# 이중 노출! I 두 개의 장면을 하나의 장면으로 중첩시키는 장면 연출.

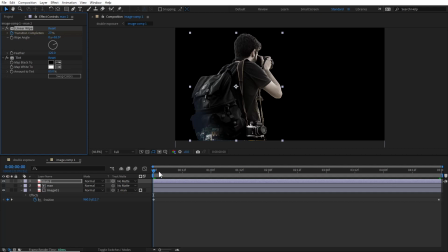315s
그러면 얘가 여기서부터 이런 식으로 움직이는 형태가 만들어지겠죠 이렇게 해서 트랜지션이 적용이 되는 거죠 그래서 최종에는 이만큼 보이게끔 만들어 주는 거고요 자 이렇게 만들어 놓고 나서 이제
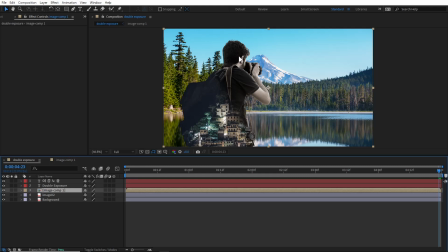328s
바깥으로 나가죠 이렇게 바깥으로 나가게 되면 얘는 이제 적용이 끝났어요 이렇게 적용이 끝난 상태고요 자 그 다음에 밑에 있는 이미지 이 이미지가 지금 너무 이렇게 밝기 때문에 얘가 돋보이지 않잖아요 그래서 얘도 마찬가지로 일단 틴트를 적용을 하죠 이펙트에 가서 다시 틴트를
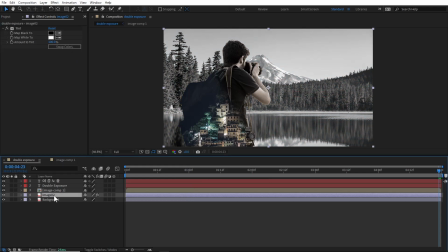346s
적용을 하고요 얘는 그냥 그대로 놔두고 투명도를 적용하도록 할게요 그래서 T 누르고 여기에서
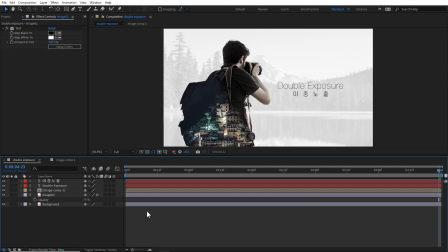353s
얘 값을 제가 20 정도로 주도록 할게요 이 정도 적용을 하면 여기에 있는 글자들이 제대로 보이죠 그래서 한번 보게 되면 이렇게 움직이는 상태가 되는데 이렇게 움직이는 상태에 이대로 두면 재미가 없잖아요 그래서 카메라를 적용을 해서 3D 레이어에서 움직이게끔 만들려고 해요 그러면 일단 얘들이 다
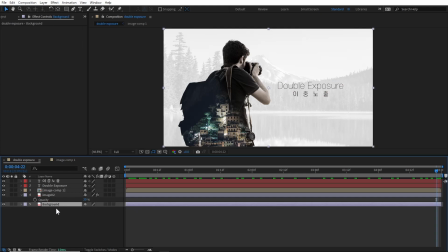371s
3D 레이어로 변환이 돼 있어야 되겠죠 배경 같은 경우는 3D 레이어로 변환이 될 필요가 없고요 여기에 있는 8, 나머지 이미지들이 다 3D 레이어로 이렇게 변환이 되어있으면 되겠죠 이렇게 3D 레이어로 변환을 하고 여기에 여러분들이 카메라를 하나를 설치해 주죠 그래서 오른쪽
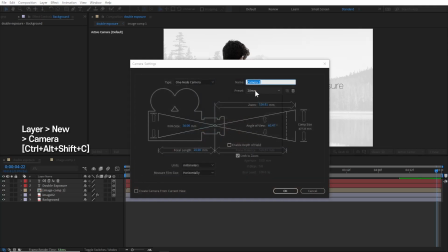389s
마수 누르고 New Camera 카메라는 여기서 렌즈를 제가 광각 렌즈로 사용하도록 할게요 그래서
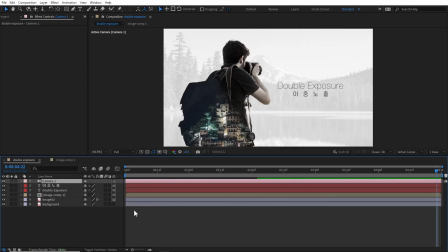396s
15mm로 이렇게 선택을 해놓고요 그리고 나서 이미지들을 공간에 배치를 해야 되잖아요
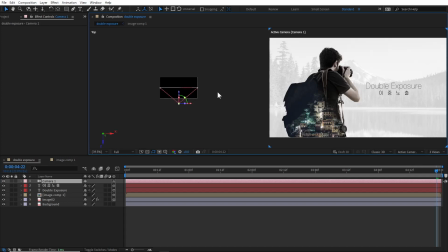403s
그래서 여기에서 뷰를 두 개로 보죠 이렇게 뷰를 두 개로 보고요 탑에서 보고 있는 뷰에서 여러분들이
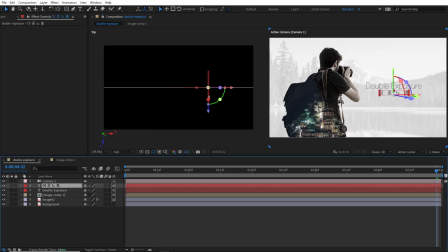410s
위치를 조절을 해주시면 되죠 일단 이 글자들 여기 있고요 그리고 카메라는 여기 앞에서 이렇게 보고 있어요 그러면 하나씩 하나씩 배열을 해보도록 할게요 일단 중간에 있는 이 사람 이미지는 그대로
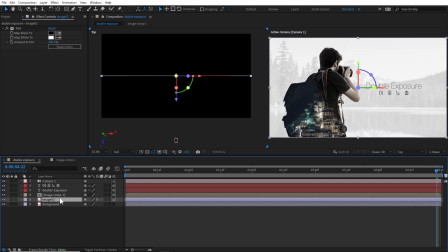423s
놔두고요 이 배경으로 사용되는 이 이미지를 뒤쪽으로 좀 빼도록 하죠 그래서 뒤쪽으로 이만큼 쭉 빼주죠 이만큼 빼주고 얘 사이즈가 너무 작으니까 여기에서 S 눌러서 스케일을 좀 키워주도록 하죠 여기에 맞으면 되겠죠 이런 식으로 전체 화면에 맞도록 이렇게 키워주면 되고요 그 다음에
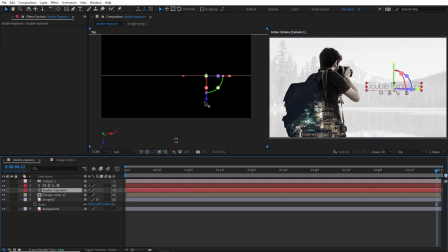443s
여기에 있는 이 두 가지 글자 있잖아요 여기서 일단 하나 먼저 앞으로 이렇게 빼줄게요 하나 먼저 이렇게 빼주고요 그리고 이 글자도 마찬가지로 빼주도록 할게요 얘는 조금 더 앞으로 빼주도록 할까요
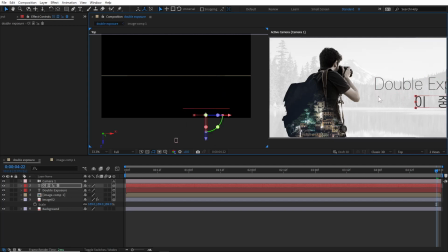461s
자 이렇게 뺐는데 지금 글자들이 너무 크잖아요 그래서 얘들의 글자를 조금만 줄여 주도록 할게요 여러분들이 폰트의 크기로 줄이셔도 되고요 저는 여기에서 스케일로 줄여 보도록 할게요 자 이렇게 스케일로 줄이고 위치를 좀 바꿔줘야 되겠죠
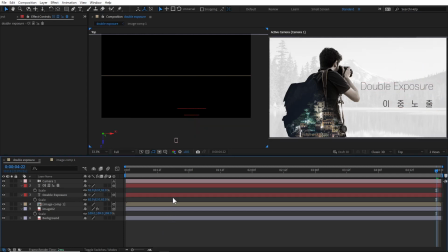477s
얘들이 움직였을 때 체조 여기에 가서 붙게끔 이 글자들이 잘 보이는 위치에 여러분들이 조절을 해주시면 될 것 같아요 자 이렇게 위치시켜 주고요 얘의 사이즈는 조금 더 작아져야 되겠네요